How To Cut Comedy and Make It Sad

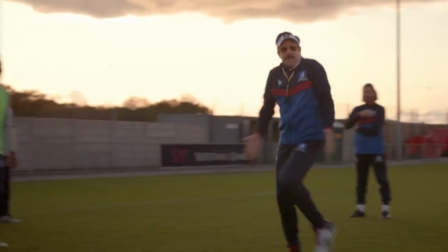(0:00)
When comedy makes you feel like this...
Ball! Give me the ball! I want the ball!
And drama can make you feel like this...
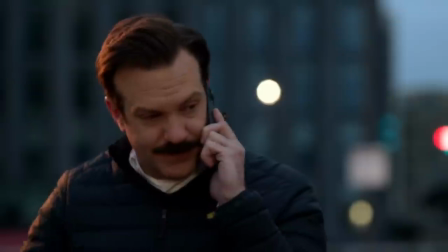(0:05) My father killed himself when I was 16.
Then how can you make those two emotions work in your edit?
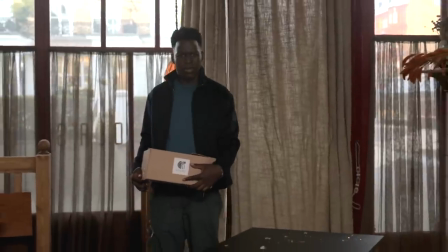(0:13)
Sometimes, though, it's a real hard gear shift. Sam discovers Ola's restaurant has been vandalized and trashed, and we cut to the wall.
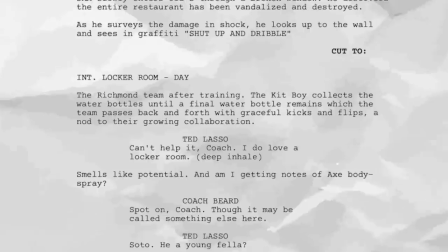(0:21) Shut up and dribble.
But now, in the script, the next call is to go to the team passing the water bottle around.
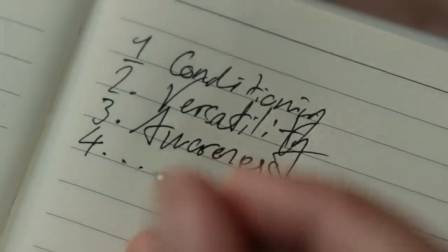(0:29)
Fortunately, I had a little piece of Trent Krim jotting in his notebook, and Trent gives this real quizzical look.
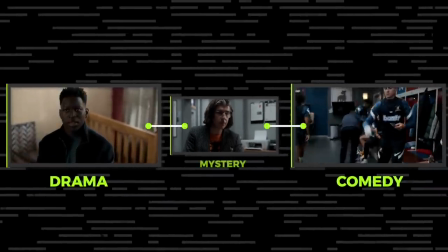(0:35)
It was the perfect transition I needed to then team passing the water bottle around. It then gave us a new question, helped that transition. That's an interesting way to kind of break it up a little bit. AJ and Melissa are the editors of Ted Lasso,
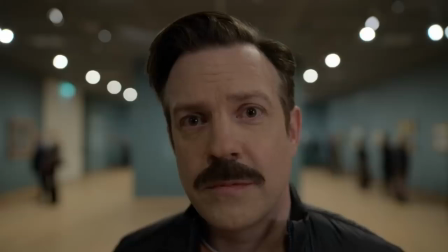(0:49)
a show that uses comedy and drama to explore and challenge toxic masculinity.
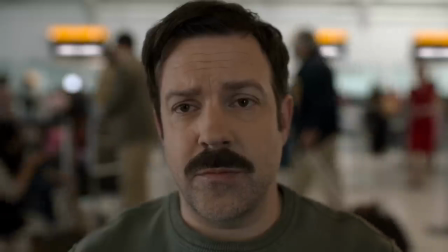(0:55) Fuck! Don't you forget where you came from!
Mental health.
And fuck you. Not working on yourself after we lost Dad.
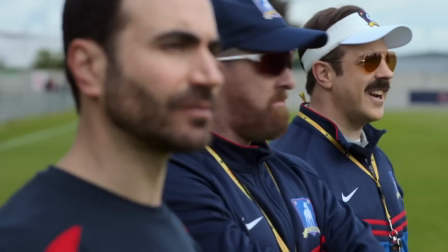(1:01)
And growth.
Great joke! Woo! Hear that? Roy said y'all did a great job!
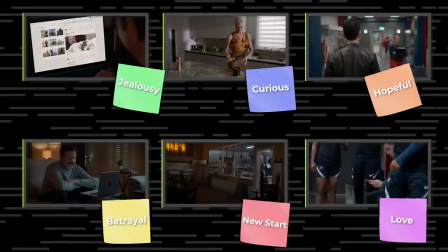(1:06)
And we had a conversation with these industry experts and how they use editing and storytelling to make the show
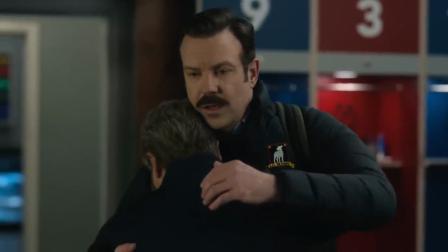(1:15)
tragically hilarious.
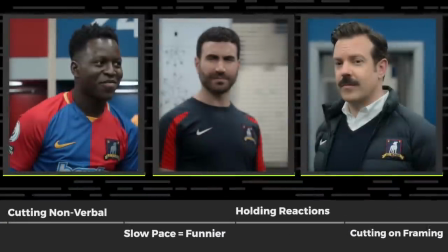(1:20) Okay.
We explore how to cut to non-verbal cues to tell a story.
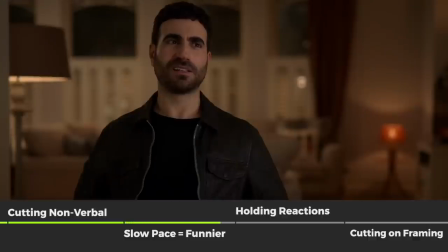(1:26)
How slower pace can actually make a comedy funnier. How holding on a reaction can make an audience cheer.
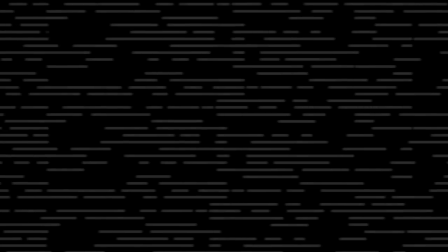(1:33)
And how to use camera framing to motivate your cuts. This video podcast was recorded with Riverside.
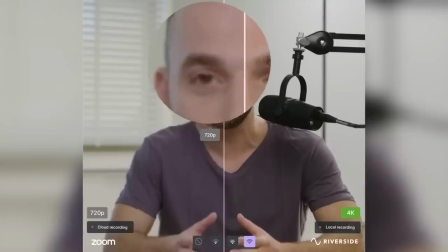(1:42)
It is the best remote video recording tool for podcasts. You can find out more about them later. I'm actually really excited to talk about Ted Lasso because I think I had a lot of relatability towards this. I'm based in LA, and so there's kind of like a reverse Ted Lasso in some sense, where it's like I'm the Brit in America working with American teams. What gets me really, really excited though is, of course, is the editing and like and the storytelling and how you made sure just that the general atmosphere and the feeling and the vibe that Ted Lasso was created is something that I think has become really unique. Is there like a scene or a sequence that you like just absolutely get really excited and want to talk about?
Well, fellas, we got our work cut out for us in the second half.
The locker room, the halftime locker room, where everyone's pulling out the believe signs.
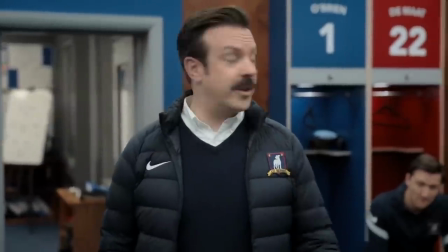(2:26) Right now, all I want to do is let you gentlemen know what an absolute honor it's been to be your coach.
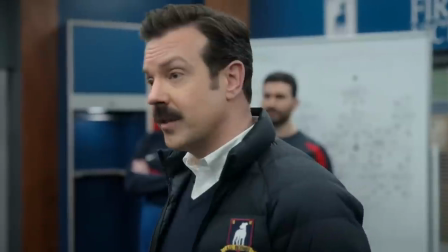(2:31)
I was like, if there's any time to take your time, it's right now. I'd love to get to know each and every single one of you. You know, you want to give everybody their due.
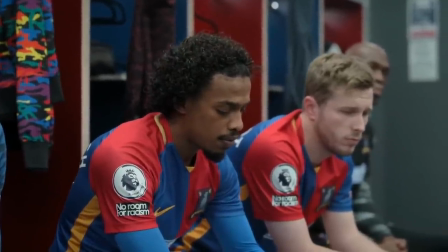(2:39)
And it's, so it's finding those perfect moments of when things should really land. And sometimes it's a matter of us going, okay, wait one more.
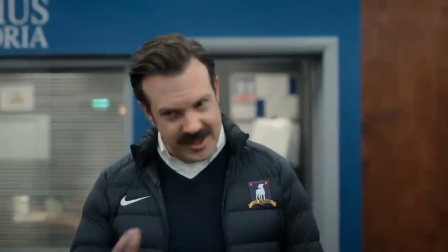(2:48)
Let it land here.
If y'all play hard, play smart, play together and just, you know.
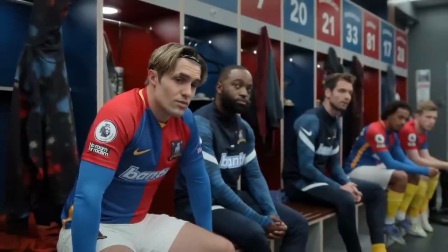(2:56)
There's power in holding back. So you really want to find that balance.
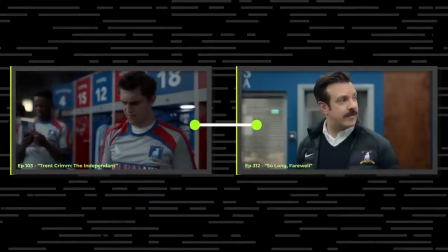(3:01)
Ted taking in that Jamie's pulling out his book from season one that he gave him, and that's where he's keeping the believe sign. And, you know, I really let that play longer than what somebody might have often just picked up right as the book was closing and putting it away. But I was like, I really want people to see this book. And so we did it from the close of it opening.
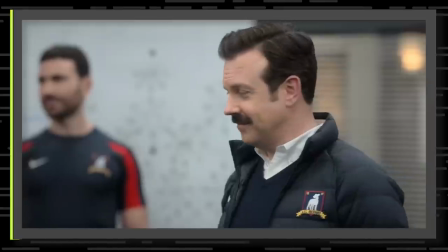(3:20)
And yeah, just letting the moments play there and then picking the times to go to Ted when it's hitting him and Roy and Nate in the background there. There were so many moments playing for everybody that I was just like, oh my gosh. Yeah, Nate's experience of what's happening in this locker room and Trent experiencing what's in this locker room.
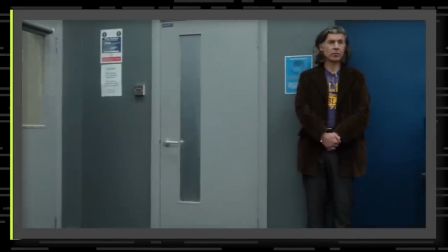(3:38)
So finding the times to go there. Now that I'm thinking through that scene, I think it is primarily reactions, sneaking in those small moments of like the sign being rebuilt. The entire story is told through the reactions. Like, even for you, what was the story that you were trying to tell by prioritizing on reactions? I'll just say we track these character stories. So when Ted is talking to the team about, you know, that he wants to get over negative emotions, a lot of times we end up getting in our own way.
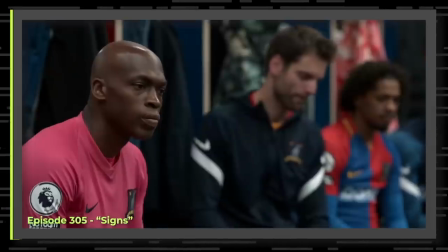(4:06) Things like anger, fear, shame.